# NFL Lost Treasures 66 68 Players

And I could ski, but not to his satisfaction. HE TOLD ME, HELL, YOU HAVE ME COME OUT HERE, BRING YOU OUT HERE TO ASPEN, COLORADO, AND YOU CAN'T SKI WORK. YOU KNOW HOW STEVE IS, HE'S ALWAYS LOOKING FOR AN ANGLE, FOR A GIMMICK.
I SAW THE GOAL LINE AHEAD OF ME.
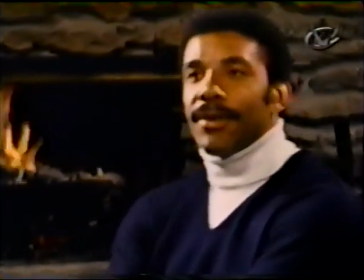I SAW THE GOAL POST AND NOTHING THERE BUT LAND.
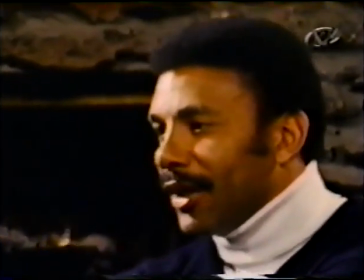SO I CUT DOWN THE DISTANCE BETWEEN THE GOAL LINE AND THOSE WELL.
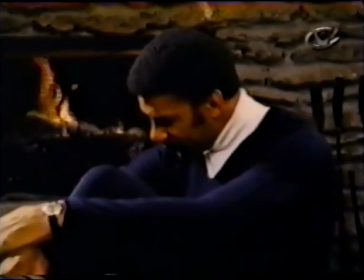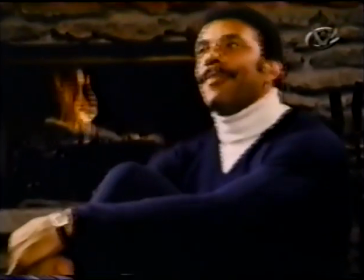I DON'T WANT TO SAY THAT. I DON'T WANT TO SAY THAT.
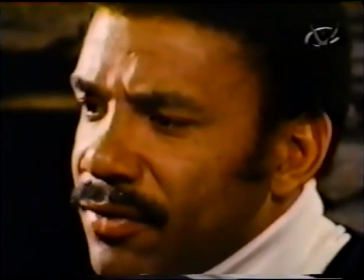I DON'T WANT TO SAY THAT. I DON'T WANT TO SAY THAT.
THE FIRE IS CRACKLING IN THE BACKGROUND. THE SOUND MAN IS UPSET.
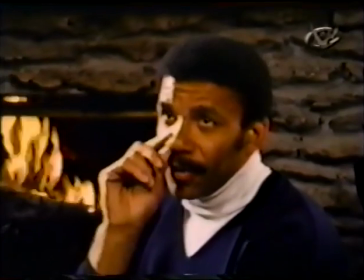JIM WAS SO TIRED OUT FROM ALL THE STUFF WE'VE DONE OUT IN THE SNOW. AND HE WAS FRUSTRATED. AND I WAS STILL PISSED OFF AT HIM FROM THE SKIING INCIDENT. all of us got exasperated and finally
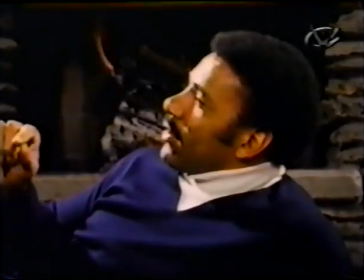we just threw up our hands and never used any of the interview at all he can uh wait a minute cut it off for a minute wait a minute let me
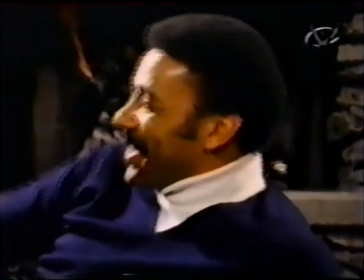that he is uh he's throwing the camera there is
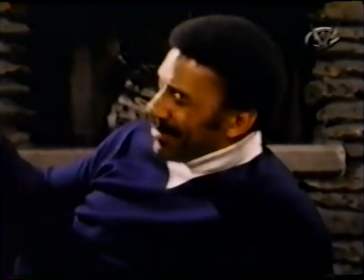some similarity between stop it nance damn
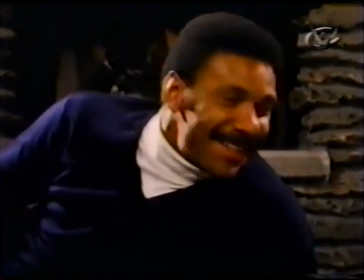man this is hard man picking my brain man i don't want to run down in there steve and his dad ed always great people i'd like to call them my friends especially if steve gives me some residuals for using my voice for 25 years my
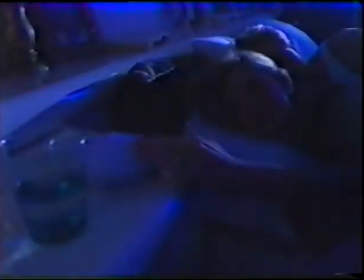name's anthony sullivan and here's another great invention for around the house it's called the tap light just tap and you've got light tap light conveniently
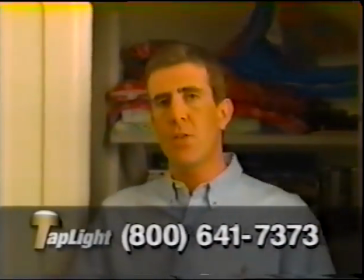sits or mounts anywhere you can wall mount tap lights as well for places where you need just a little extra illumination but don't have a light fixture like
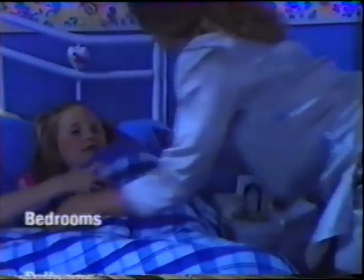this closet tap light gives you the right light where and when you bought utility wagon from
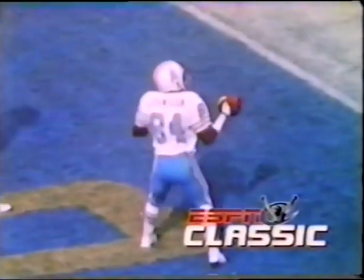subaru this is espn classic
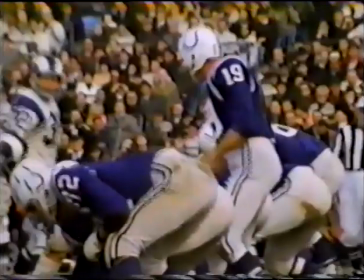and here i was loving what i was doing didn't care about vacations or weekends I wanted to be out there doing football movies and I didn't realize or didn't even look into the future that much to say oh someday this is going to get huge and we're going to have this and we're going to have that because I never thought about that I just said let's keep going we needed more space let's go rent a building or we need better equipment let's buy another camera
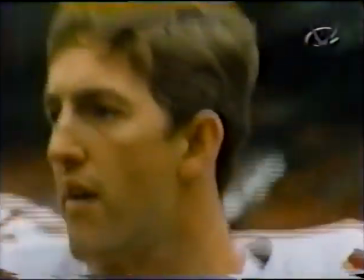one piece of new equipment that paid off was the zoom lens and it was great for reaching out and pulling
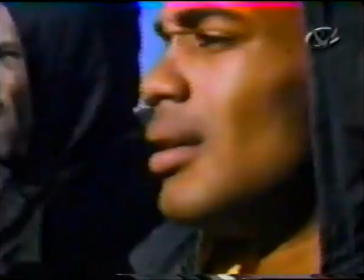in a close-up that we would have missed otherwise in the past in order to get a close-up of a player you have
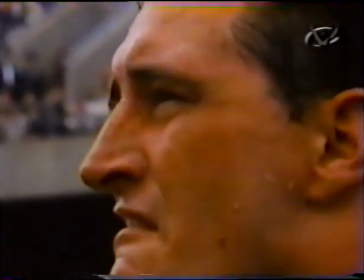to get in a really close to him that was uncomfortable for us and it was even more uncomfortable for the player and then you know once in a while
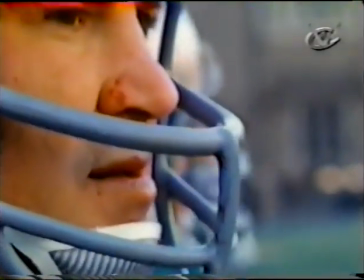you'd get the eyebrow a look from a guy and you know you better get the hell out of there and it led to poorly framed shots like this bloody nose
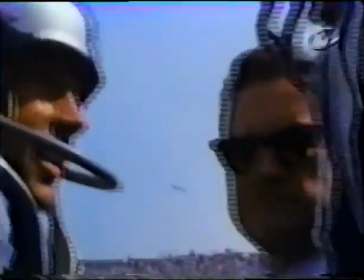the new lenses were great we could zoom in to get low angle shots or we could Zoom back to get storytelling shots.
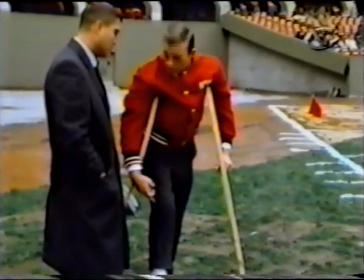But the zoom could also be overused. The zoom lens came out, and it was a great idea, except most cameramen thought it was a trombone.
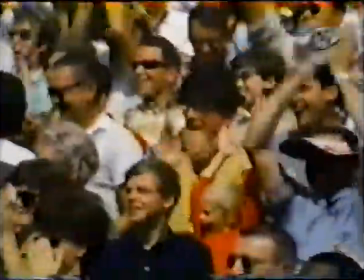And that's the way they started to use it. But then you go bing, bing, bing, and you just go all over the place.
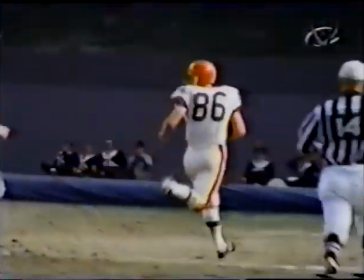But when it was used right, the zoom's effect was powerful, and it was subtle. Now, this shot's a great example.
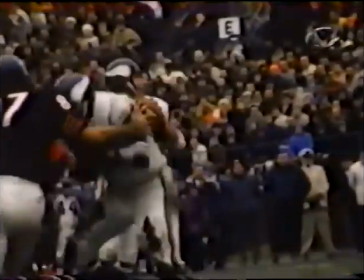We're zoomed in tight as the play begins, THEN AS FRAN TARKENEN SCRAMBLES TOWARD US,
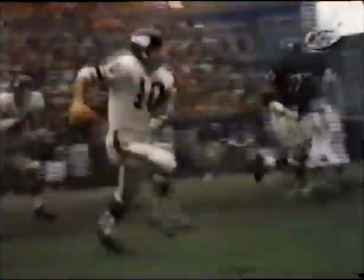WE ZOOM BACK A LITTLE, KEEP HIM FRAMED HEAD TO TOE, KEEP HIS FULL BODY IN THE FRAME, AND THEN WE PULL EVEN WIDER AS HE CROSSES THE GOAL LINE,
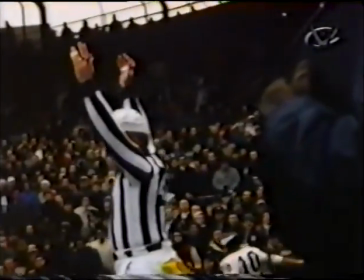AND THEN WE ZOOM INTO THE REF SIGGLE. THERE WAS ANOTHER NEW CAMERA LENS THAT WE WERE EXPERIMENTING WITH IN 1966,
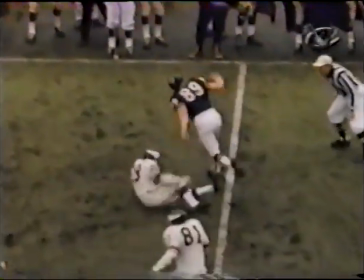AND AT THE END OF THIS PLAY, YOU CAN SEE THE FIRST NFL FILM'S TELEPHOTO LENS.
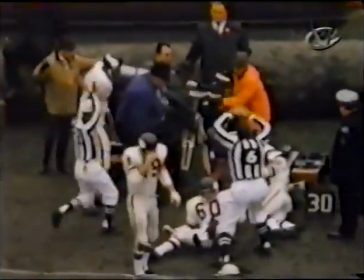THE FAMOUS FRENCH IMPRESSIONIST PAUL SAISON ONCE SAID THAT ALL ART IS SELECTED DETAIL.
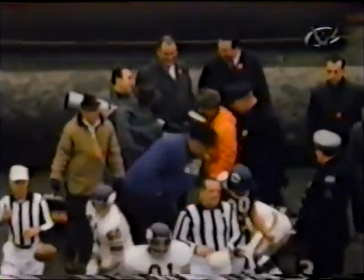THESE BIG LONG LENSES COULD BRING A CERTAIN DETAIL TO THE GAME THAT HAD NEVER BEEN SEEN BEFORE. I DON'T THINK ANYBODY IN THOSE DAYS IN TELEVISION HAD THE LUXURY OF EXTREMELY WHAT WE CALL LONG LENSES. THEY'RE TELEPHOTO LENSES WHERE YOU COULD BRING THE ACTION RIGHT UP TO YOU. AND I SAID, LOOK, WE CAN'T COPY TELEVISION.
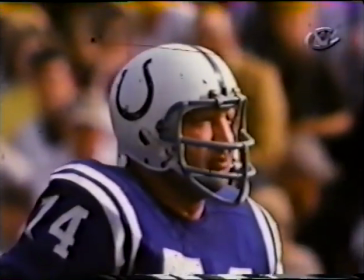WE'VE GOT TO DO SOMETHING DIFFERENT. WE'VE GOT TO GET IN CLOSER TO We've got to get to the faces, to the eyes. There were not many people who were able to do that, and there was a lot of experimentation.
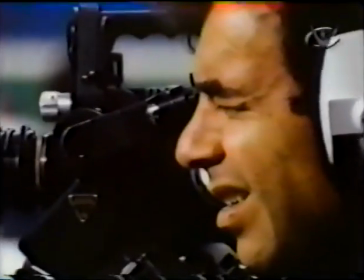And that, to the credit of NFL Films and Ed Sable, he allowed Steve the versatility and the latitude to experiment.
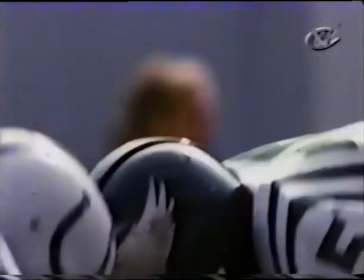And Steve was tenacious. He would stick with something he wouldn't say no. And the close-ups mixed with the long shots gave us a completely new look.
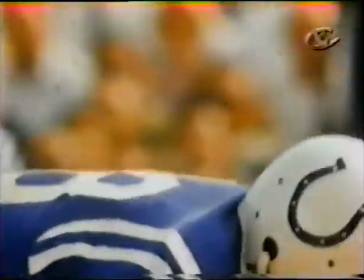And everybody could tell the difference when we were shooting a game and when it was a television game. THEY PUT THEIR IMPRINT ON IT AND THEIR IMPROMOTOR, AND NOW EVERYBODY ELSE IN THE COUNTRY IS COPYING THEM.
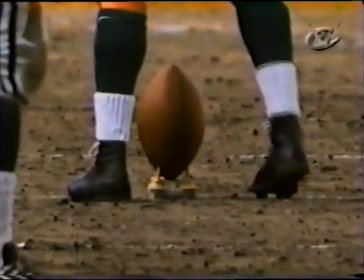THE OBJECTIVE OF THE FIRST LONG LENS WAS ALMOST LIKE A STILL CAMERA, JUST TO SHOW THESE LITTLE DETAILS.
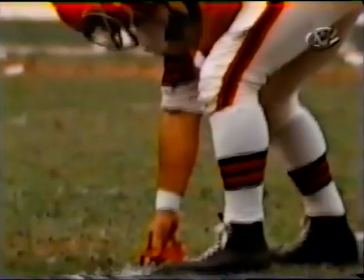WE ENDED UP A LOT OF TIMES JUST SHOOTING LINEMAN OR KICKERS, BECAUSE KICKERS HARDLY EVER MOVED.
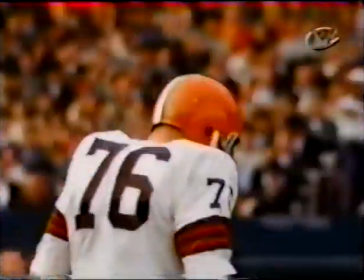CLEVELAND'S LOU BROSA, THE TOE, HE WAS THE QUINTESSENTIAL 1960'S KICKER, HEAD ON AND ACTUALLY BIGGER THAN THE GUYS TRYING TO
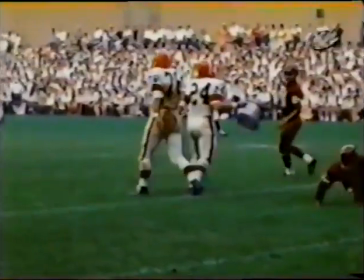But he was 270, 6'4", big meaty leg. When he hit it, he just, boom. He didn't have to worry about, you know, how far he was going to kick it.
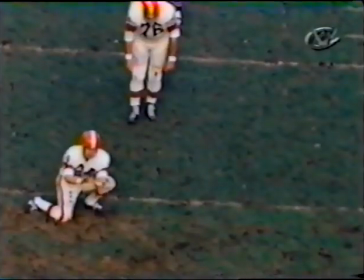It's just how straight he was going to kick it. He was focused. I think the word they use now is focused.
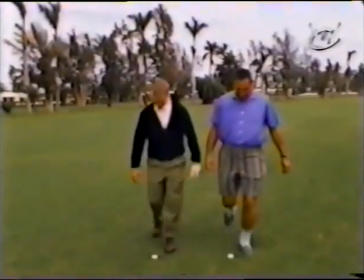He was focused on the football. Probably the same thing that makes golfers great golfers. Great golfers are generally dull. And it's about all they have to do is hit the ball.
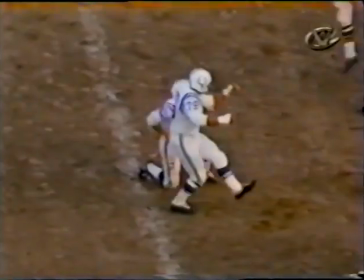Hit the ball.
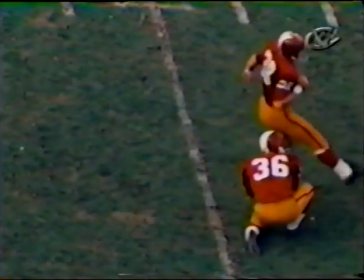I DON'T KNOW IF YOU DON'T SHUT UP, I WON'T BE ABLE TO HIT THE BALL, YOU KNOW? SAM BAKER, WHO I HAD THE OPPORTUNITY TO PLAY WITH PHILADELPHIA, GREAT CHARACTER IN THE NFL.
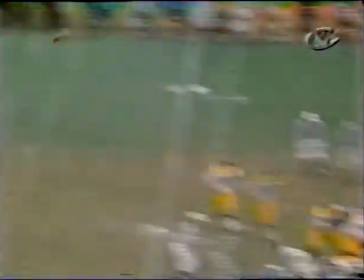BACK THERE, THOSE GUYS HAD TO PLAY A WHOLE GAME, SO IT WAS TOUGH TO HAVE TO KICK A FIELD GOAL IN THE FOURTH QUARTER WHEN YOU PLAYED THE WHOLE GAME. YOUR LEG WAS A LITTLE TIRED. I STARTED KICKING BECAUSE THE KICKER GOT HURT, AND THEY NEEDED A KICKER.
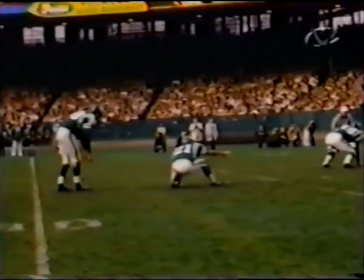AND THEY SAID, YOU'RE OUR KICKER.
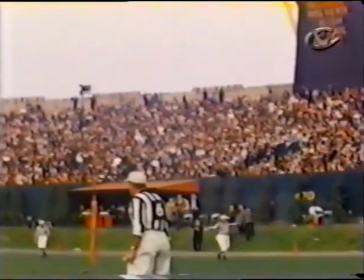I WAS A FULLBACK, A BACK, RUNNING BACK AT THE SAME TIME, AND, OF COURSE, IF YOU MISSED A COUPLE ON SUNDAY, YOU NEVER SAW SO MANY KICKERS ON TUESDAY.
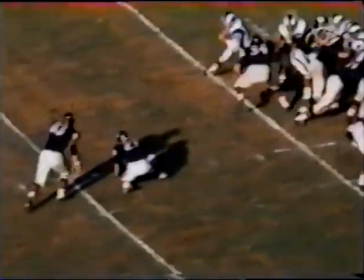EVERYBODY ON THE TEAM WAS A KICKER ON TUESDAY IF YOU DIDN'T PLAY WELL. FOR SOME REASON, NO ONE HAD COME UP WITH THE IDEA OF PUTTING UP NETS BEHIND THE GOALPOST.
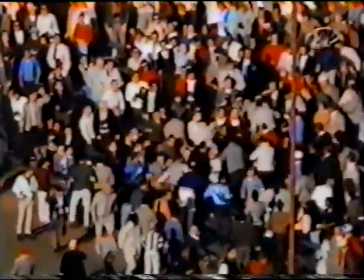SO EVERY FIELD GOAL WENT INTO THE STANDS AND TURNED INTO A WWF TEXAS DEATH MATCH. It gave every fan there an excuse to start trading blows, to have a little physical contact of their own, so you end up with these incredible melees.
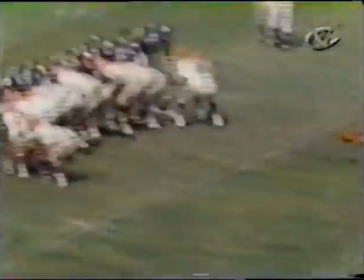Now, when cops weren't breaking up these brawls, the cops took on another role.
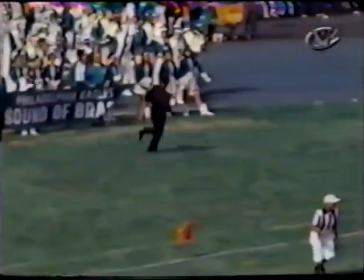In stadiums like Philadelphia's Franklin Field, where the stands were out of the kicker's reach, the cops became designated catchers.
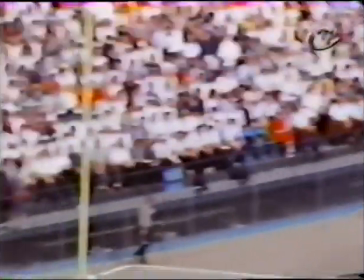In Minnesota's Metropolitan Stadium, ushers competed for the weekly honor of fielding kicks.
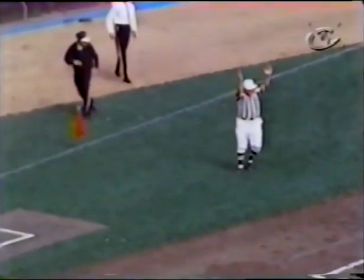And I think this guy, I think he won on style points. The most memorable of all, of all the catchers, there was this guy in Cleveland.
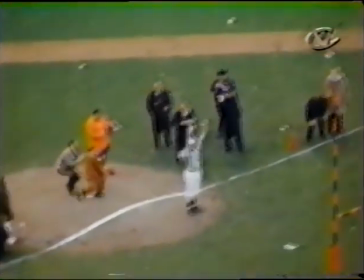Every Browns game, ball would be kicked, and there was Abraham Abraham in that brown suit catching the ball. He was a legend of the 60s. Do you remember Abraham Abraham? I got to say I do, because who's going to forget Abraham Abraham? No, no, I don't. Abraham, Abraham? Was he a player? No, he was a guy, a hot dog salesman, right?
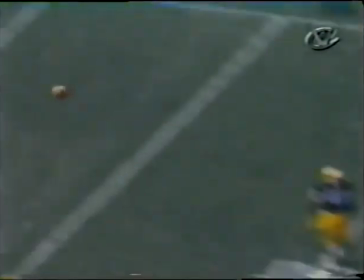He sold hot dogs. In a brown suit behind the, yes, that was Abraham, Abraham.